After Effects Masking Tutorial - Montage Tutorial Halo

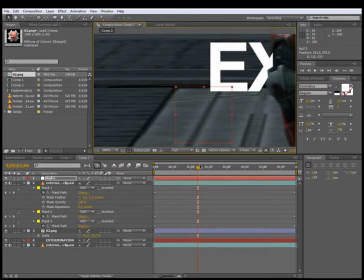Alright, now I've made a mistake, because what we actually want to do is we want to do that, but we want to do it at the first frame of the thing. But that's not too bad, because the shot only moves horizontally, so it should stay, it's on the right plane there still.
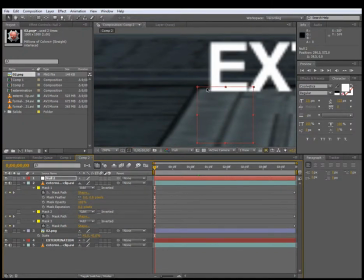We just need to move it across a little bit so it matches up with this T again. Alright, so now that we've got it set up on our first frame, and we've got in the position we want, we're going to select the layer and hit P to bring up the position,
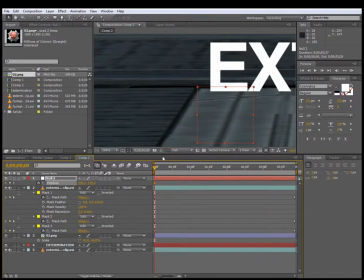and then we're going to hit the stopwatch here to animate it, and then we're going to move all the way to the end
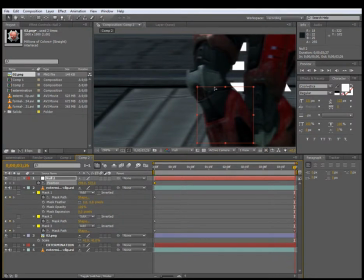of our clip, and then move that null object. Now we're going to hold shift because there's no moving up and down, so we're just going to lock it horizontally, and then we're going to move it until
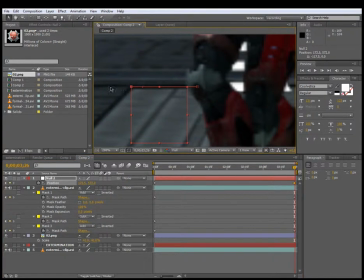this top corner again lines up with that T. So now that should look
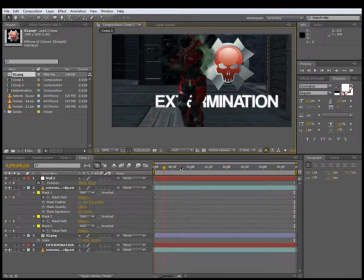like that null object is stuck to the floor there, and it's pretty good, I think. So now what we're going to do to make the text look like it's sitting on the floor as well,
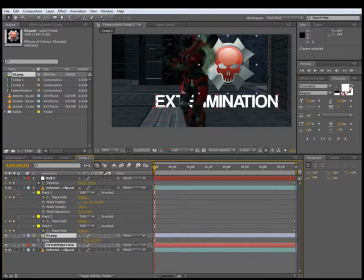we're going to select it and the extermination symbol, and then we're going to grab this pick whip. We're going to grab this thing here, which is called a pick whip. What this does is it allows us to link objects, layers to other layers, and what that does is it basically means that
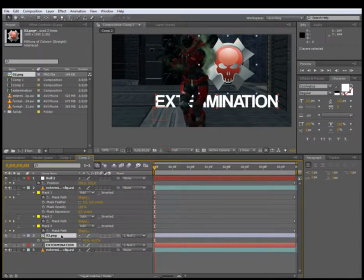the position is controlled by this null object as well. So if I move this null, you'll see that it also moves, like if I change the position, it also changes the position of those two layers because they're linked.
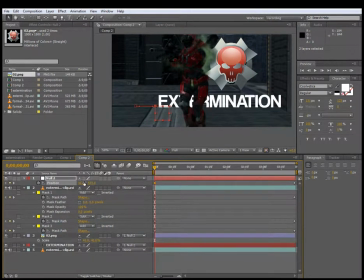And what this does is it gives us the impression that the text
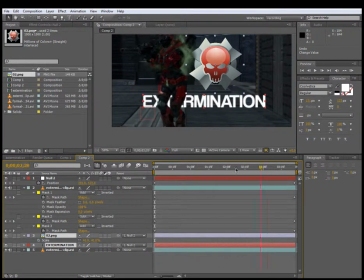is actually stuck to the floor, just like that null object is. So that looks pretty good. What we're going to do now is just a few little things to just make it look a little bit more realistic.
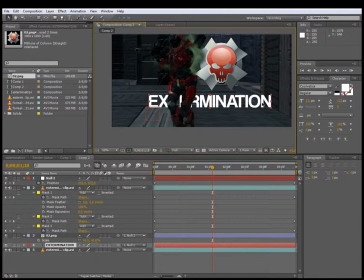This white color especially it's pretty unrealistic. Nothing really looks like that. It's too bright, it's too clean. You need to add a little bit of well, what I like to do is put a ramp in there.
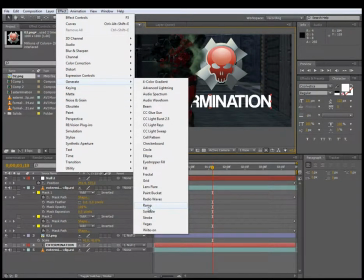So go effect, generate ramp,
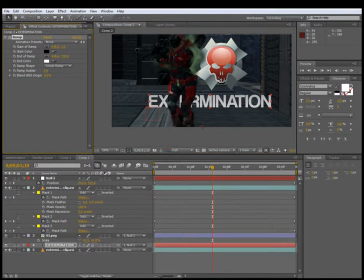and what that does is it just creates a gradient, like a color gradient.
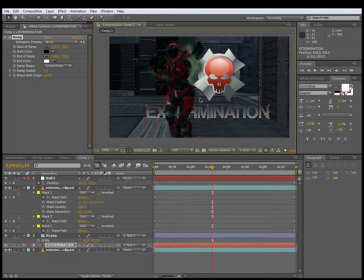So you can grab basically between this point and this point is where the gradient goes. So if we just move this point down a little bit and move this one up, it'll just compress it a little bit.
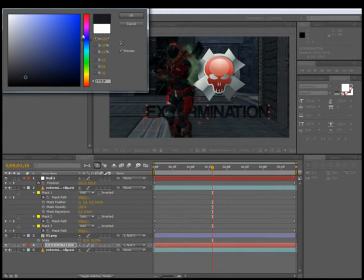Now I actually want the dark color to be on the bottom, and I want it to be a little bit blue. In fact, what I might even do is I'm going to sample this color here,
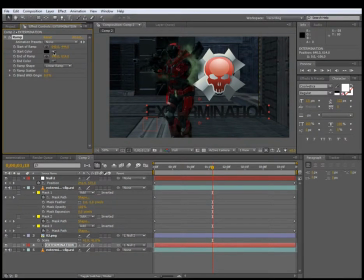which is a good way to do it, to make sure everything blends in and fits with your color of your shot well. It's a good thing to actually take colors from the scene,
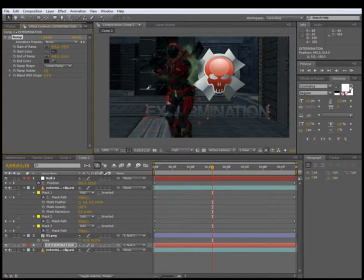and we need something lighter for the top here. Maybe this over here.
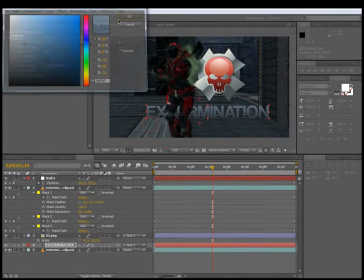Might just manually make it a little bit lighter because we want to keep it looking kind of white.
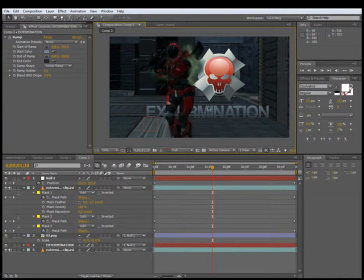Let's move this up a bit. That looks pretty good for the coloring. So the next thing to do is we're going to make this a 3D layer by clicking this little square in here, which brings up this cube.
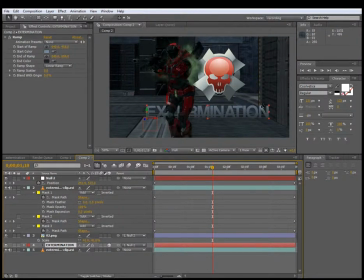And why I want it to be a 3D layer is we want to actually rotate it towards the camera.